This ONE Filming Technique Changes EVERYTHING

for a variety of reasons, from illustrating power dynamics to framing the audience relationship with a character.
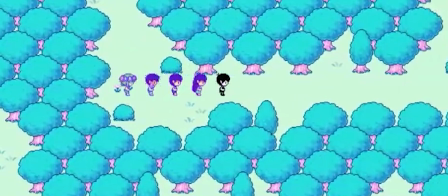It's a good idea to play with your camera's angle.
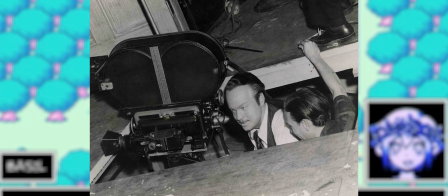Orson Welles cut a hole in the set's floor while filming Citizen Kane, because he couldn't get the camera down low enough for him to be satisfied. In order to give the scene more reality,
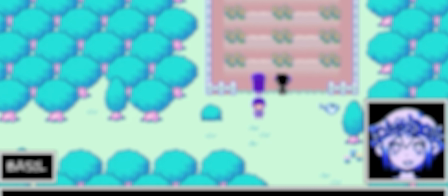the psychological ploy was used to display the set's ceiling on camera. Orson Welles saw John Ford's Stagecoach 40 times before making Citizen Kane.
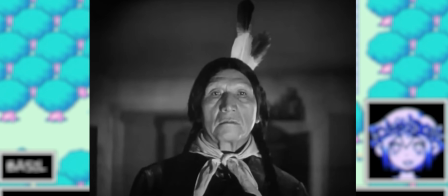Ford was also fond of using low angles to show ceilings, which undoubtedly influenced Welles.
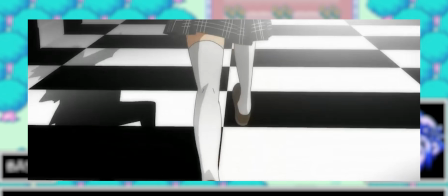The opening scene of madokamagica uses a high angle to emphasize the checkerboard floor the title character is traversing.
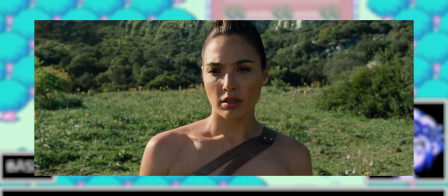In Wonder Woman, when the title character is at peace, the camera floats toward heaven at a high angle.
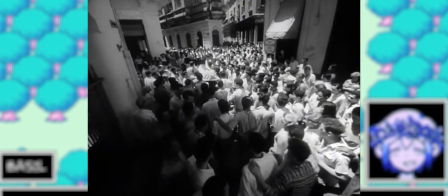A similar effect arises in the high-angle floating POV shot that ends iamcuba after the main character's death.
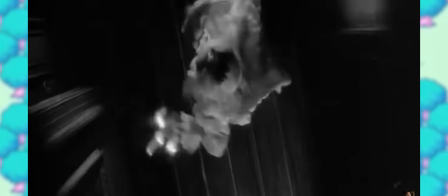An ominous version of this occurs in The Innocents, wherein the camera looks down on Miss Giddens as she stands in the hallway and looks around, thinking she is surrounded by ghosts.
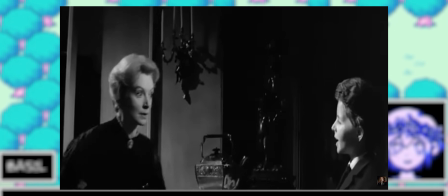In The Innocents, Deborah Kerr's legs are hidden beneath the table when Miss Giddens and Miles sit down to meet in the movie's
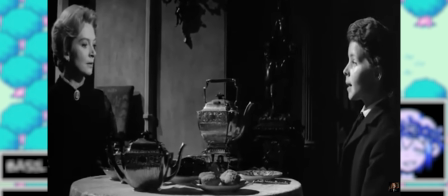climax, giving the impression that both are the same height and therefore have the same visual strength in the situation.
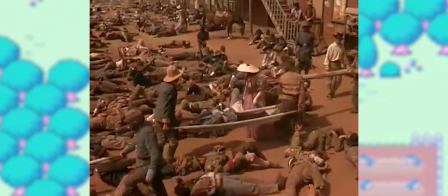Gone with the Wind, a high-angle God's Eye view is used to de-emphasize Scarlett O'Hara among a large group of wounded soldiers.
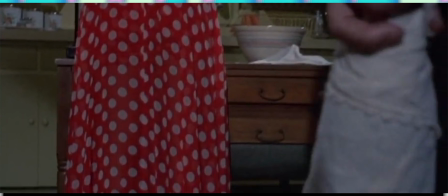In the Columbo episode Murdered by the Book, when Lily is about to be murdered, Spielberg depicts her terror with a high-angle shot of her face, emphasizing her helplessness.
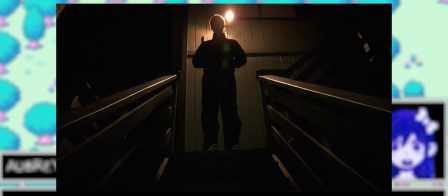In Creep, when Joseph pressures Aaron to come inside his house, Joseph is depicted at a low angle.
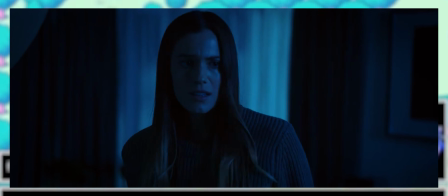In the horror film Megan, when the title character returns to confront Gemma, the former is shot at a lower angle than Gemma to illustrate her power and the threat she poses.
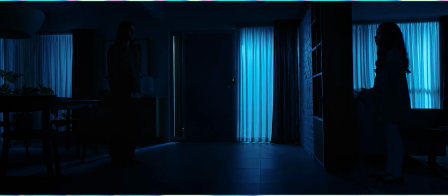This has the added benefit of visually hiding Megan's metamorphosis into a taller body until we cut to a master shot where we can see Gemma and Megan are now at the same height.
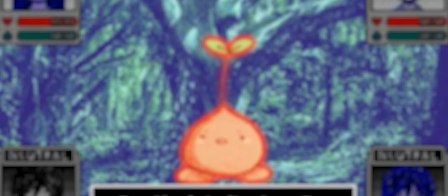Horror films often show the world askew by using canted or Dutch angles. At one point, the film Smile starts the camera at a high angle, possibly with a drone shot,
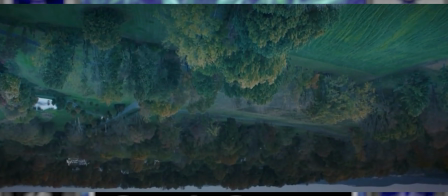and then tilts downward, so the world through the camera looks like it's going upside down, and therefore awry.
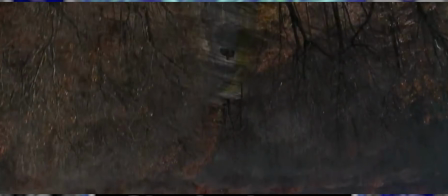The high angle shot is later reversed when the film is further along, and the protagonist is more sunk into her paranoia.
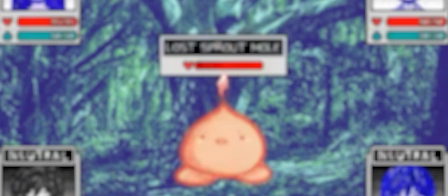No matter your resource, you can play with angles fairly easily in your movie. All it takes is the tilt of the camera.